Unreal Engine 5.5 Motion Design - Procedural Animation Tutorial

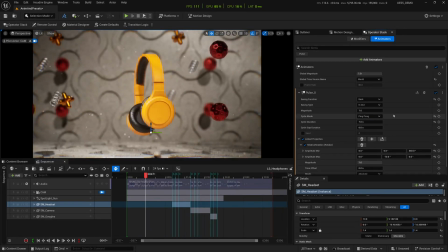In my case, I use a ping pong because I want it to go to swivel back and forth. And then you can change the cycle duration. I just played with these numbers until you get the number that you like. And then I add a link properties. The link properties will allow you to actually change the amplitude of the slow in, slow out that's happening in the movement there, right?
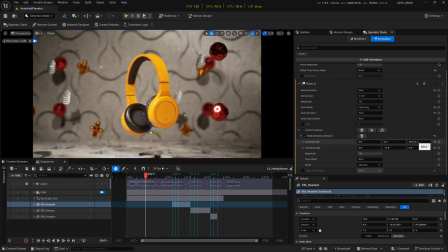You can actually adjust all this stuff. You look at my numbers. This is 360 on the Z, and then amplitude max is minus 10. I had to play with these numbers for a while just to experiment. So you can use these numbers, or you can actually use your own, right? So that's the only animation that I add to the headphones here.
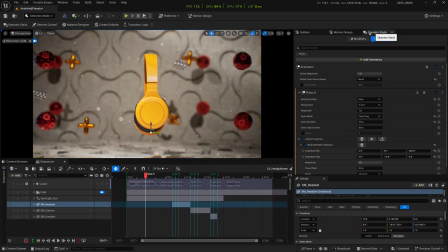If you can't find where the operator stack window is, you have to go to window, operator stack, there you go, right?
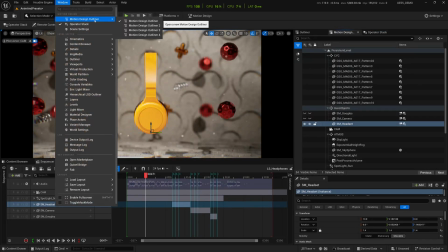And then if you can't find the motion design tab, it should be under motion design outliner. So sometimes it doesn't pop up, you will have to do it manually.
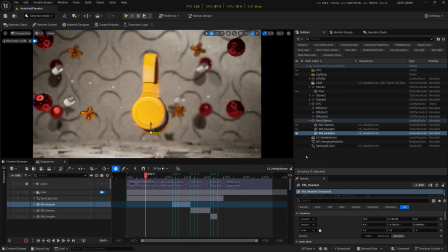That is the headset. I use the operator stack to give it an animation. I did the same thing for the goggles, which is this guy here.
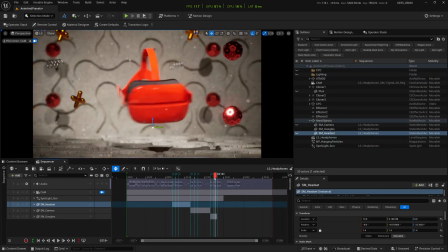And then same thing for the Polaroid camera.
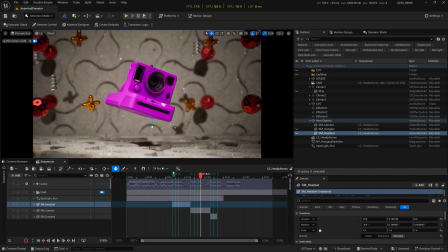And the reason why they are in the sequence here is because I'm changing their color as I go along according to this the beat of the music here.
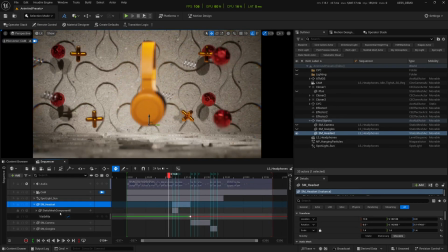So if I open up my SM headset, you can see I'm using the static mesh component to change from one object to another object.
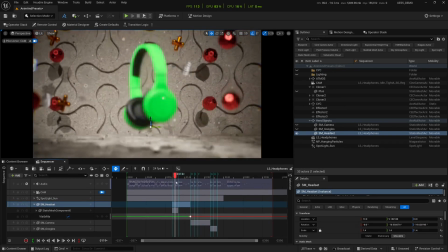Okay, another one is actually to change the color as well. You notice that I have three different colors happening on the headset.
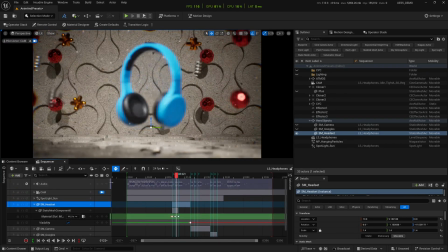So that should be under material, yeah? So if I expand this a bit, you can see I'm actually changing the material slot as well.
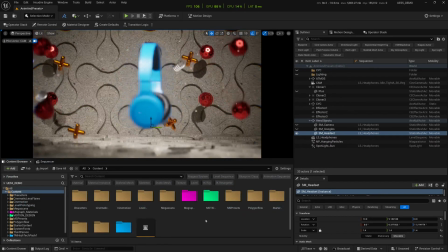So in the material slot, I've provided three colors. If I click on my browser, you can see under motion, I should be able to see the materials.
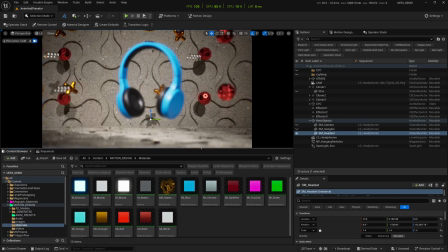So I've created some materials. These are just some basic materials. I've got blue, chrome, and all that stuff.
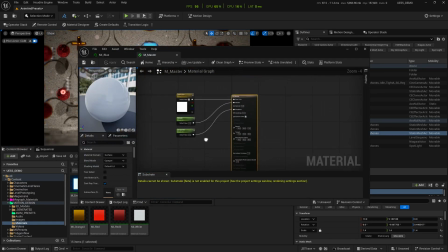If you look at my master material, it's just a simple material, just a base color, metallic, and roughness.
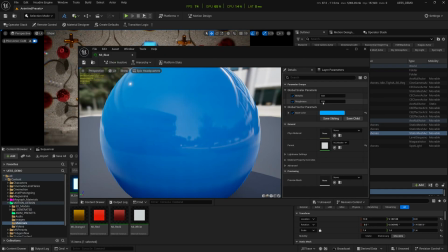And then I convert that into material instance. You can change the color, so you can change the metallic and all that stuff from here, right?
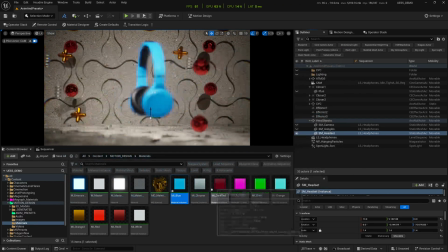I just kept it to look like a plastic. So create a bunch of materials and then you can assign to that.
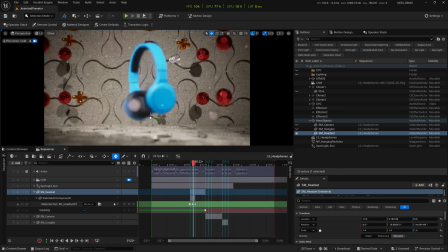And in the sequencer, you can actually change it here by using keyframes like what I did here, right? Just simple, straightforward stuff. So I'm doing this because of the music that's happening. And then I change the visibility to change to the Polaroid, which is the camera.
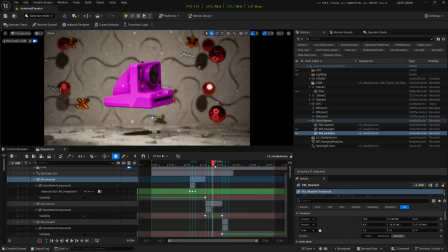And same thing for the goggles as well. So I just created some keyframes so they move in and out, right? And then we have a camera.
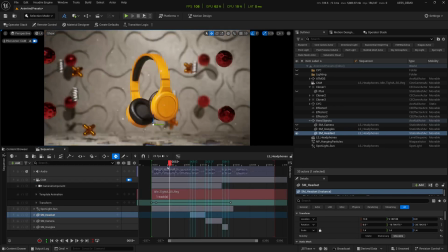The camera has a bit of a movement. For this one, you can use the camera shake that comes with Unreal Engine, or in my case, I used a plugin called CineMotion.
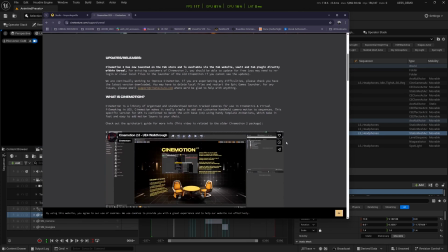Okay, you can download. You have to pay for this, but I think it's a much faster way of creating camera shakes.
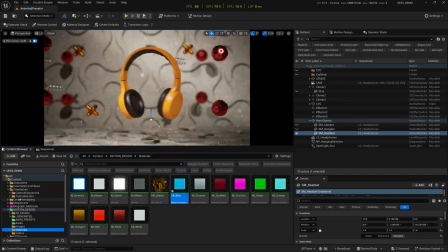So I have it here, CineMotion, and you have camera sequences. Then you get idle.
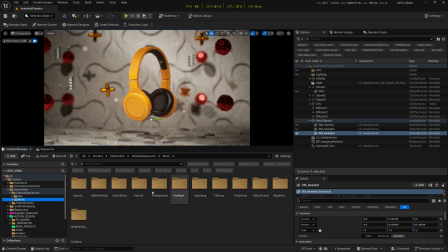You got a movement as well, right? So you got all this pan left, pan right stuff. If you click on it, it's just actually a camera animation sequence.
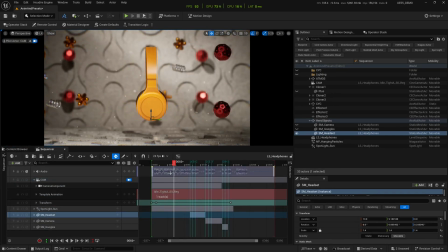You can just drag and drop it in the sequencer. You'll get something like that. And then you can actually adjust how you want it.
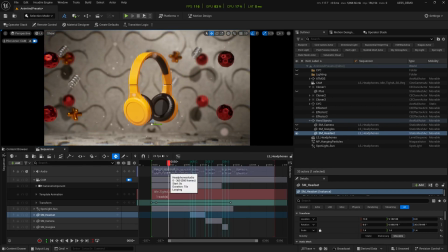I find it easier to use this way instead of creating my own camera shakes. But you can, you know, it's up to you if you want to use your own self-made camera shakes as well.
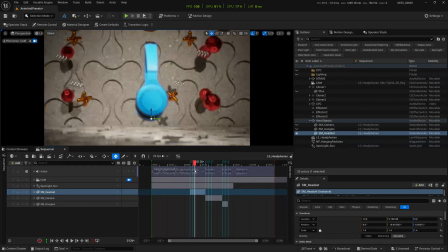So I've got an audio here just to synchronize the sound. When I take this into something like a DaVinci Resolve, I can actually can edit there even better.
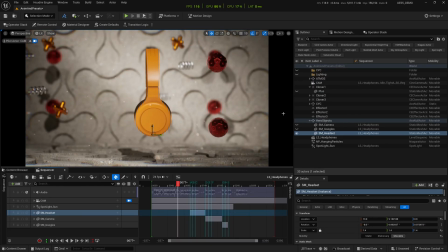About this bouncing ornaments at the back, I used a cloner to clone them. So I've got three cloners here for every three objects. If you open up cloner number one, you can see I've got this plus sign, which is just sign over there.
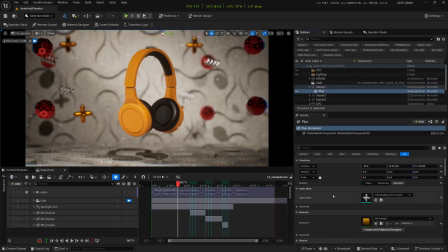It's just a static mesh, which I got again from Grayscale Gorilla. You can actually do it great on your own if you want to, right, within Unreal Engine.
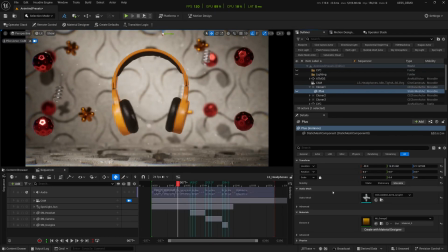There's a tutorial that I made to show you how you can create this. Look at my video list, you can find them.
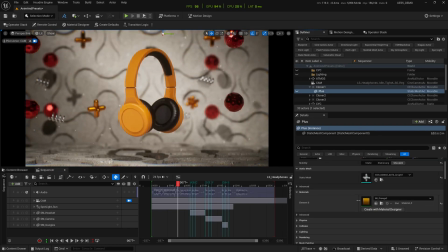I give it a metallic orangey kind of material to it, add it into a cloner.
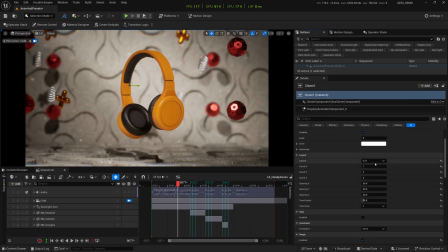Cloner-wise, it's just a simple layout. Count on the X is 1, count on Y is 2, and 2.
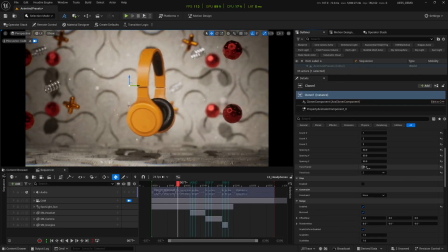Spacing is 30, 60, 30. Twist factor, I did a 15. I think you can do a bit of twisting in that if you want to. Kept it at 15. And then I enable the range. And I've got mirror enabled as well.
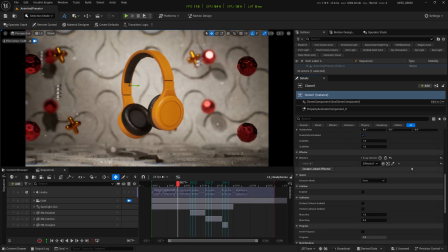I'm just playing with this stuff. And if you look at it, scale minimum and scale maximum are the same. I added the effector, and I've assigned effector 1 to it. Because all three ornaments are having their own effectors, so I've made them separately. So you can click on create linked effector over here to create your effectors.